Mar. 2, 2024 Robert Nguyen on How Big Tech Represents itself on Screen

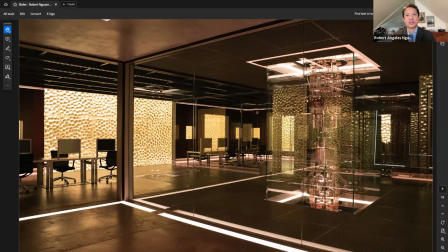[8:08]
And that is It's following a sort of a deterministic model of the universe where the premise is that you could, in theory, compute the entire universe. And then because everything happens in a predetermined relationship with what came before,
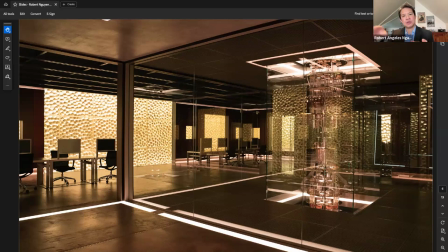[8:26]
you can take that simulation and you could advance it forward and see what happens in the future or rewind it backwards and see what must have happened in the past. um the part that i'm uh i've spent a little bit of time thinking about is what does the world look like when you take all of the
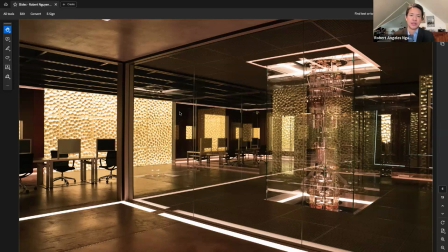[8:45]
effects that we associate with large tech companies today and really think about them as being caused by a single large company um and it's almost just a little a thought experiment that i had of thinking about um at least in the way that the film the series depicts it. What's this like, for instance, for the city of San Francisco?
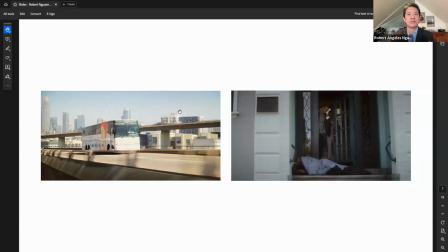[9:07]
So the series does depict this tech company in this, I think, is a realistic way, as you can imagine. And that includes some of the things that do exist in our real world. So if you've been to San Francisco, or if you're familiar with the tech company scene around there, there's a constant stream,
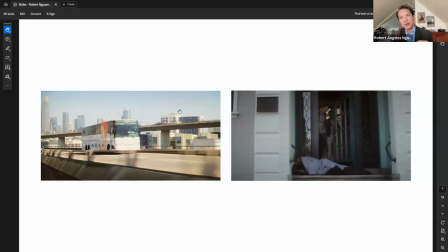[9:22]
a daily stream of shuttle buses that run from popular urban centers in San Francisco where young professionals might live and then out to these large tech company campuses like the Googles or the Apples or things like that. And that's depicted in the film here.
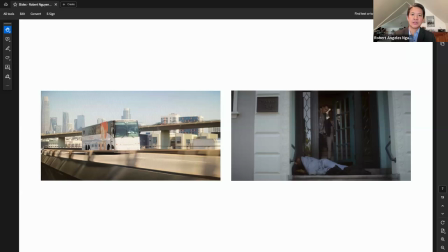[9:40]
And then also there's a tremendous income disparity in San Francisco. There's a tremendous unhoused population there and that's depicted a bit in the series here with this unhoused person on the doorstep of the main characters. Although arguably what's shown here It doesn't come close to the scale that this is an issue in San Francisco today.
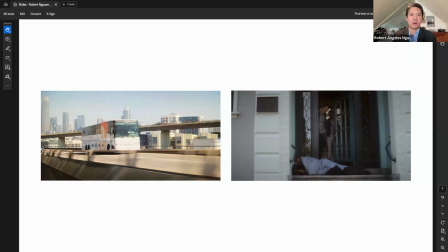[10:01]
But if you take the premise of the series forward a bit, whereas in the world today, this is because of the large tech companies as well as the smaller ones that are all clustered in San Francisco and in the Silicon Valley and in the Bay Area.
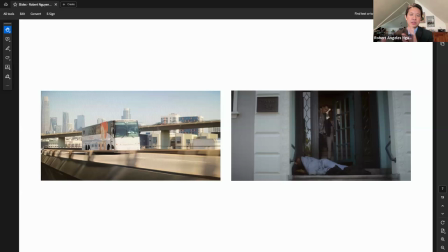[10:17]
But in the premise of this film, really all of that has been sucked up into a single company that has caused these large, or at least has had a large influence in these social challenges and problems. So I argue when I look at this film, because I look at the films both in terms of the narrative content as well as just, you know, what do they look like on screen,
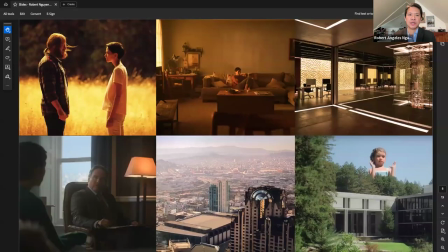[10:37]
that this is represented visually in a number of ways. So for one, there's a cinematographic choice here in that sort of orange yellow light that fills the chamber where their supercomputer exists.
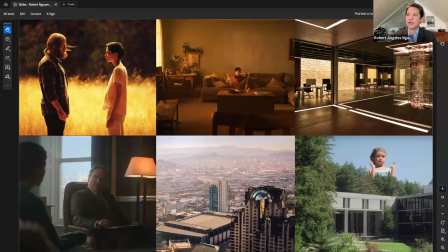[10:51]
That look is replicated in different scenes of the film. On the one hand, on the far upper left here, this is a scene that's within the computer simulation. But in the middle, this is just the protagonist within her apartment. And then on the lower left, she's forced to go to a meeting with a psychiatrist, and there's a similar orange light here.
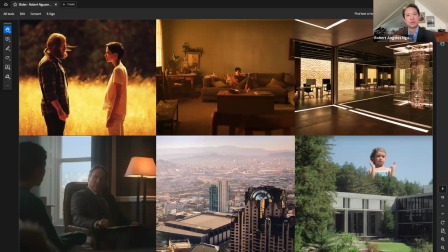[11:10]
And so there's the sense that in the same way that the technology company's influences suffused its way throughout the city and its infrastructure, I think that's visually represented with the coloring of a light that appears in these different spaces.
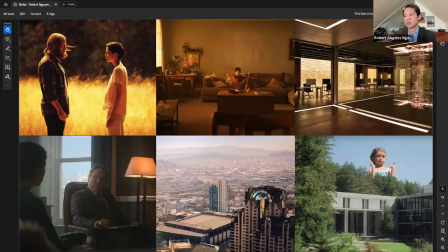[11:26]
And then similarly, that ominous sense is also reflected on screen through, and this isn't evident here because this is a stilled image, but these drone like or helicopter like shots of San Francisco and the different locations in the film that are clearly of a height above and slowly moving forward,
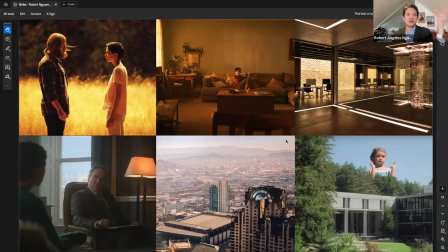[11:46]
almost like if you have an Apple TV, the sort of city view screensaver images that come up there. And it creates this creepy sensation of surveillance within the series. And then finally, it's almost sort of a funny bit. There's this creepy giant statue that is part of the tech company's campus.
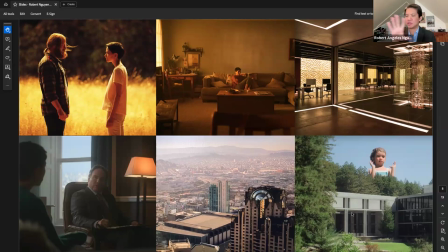[12:05]
And here, this is a UC campus that they've used as the backdrop for the tech company.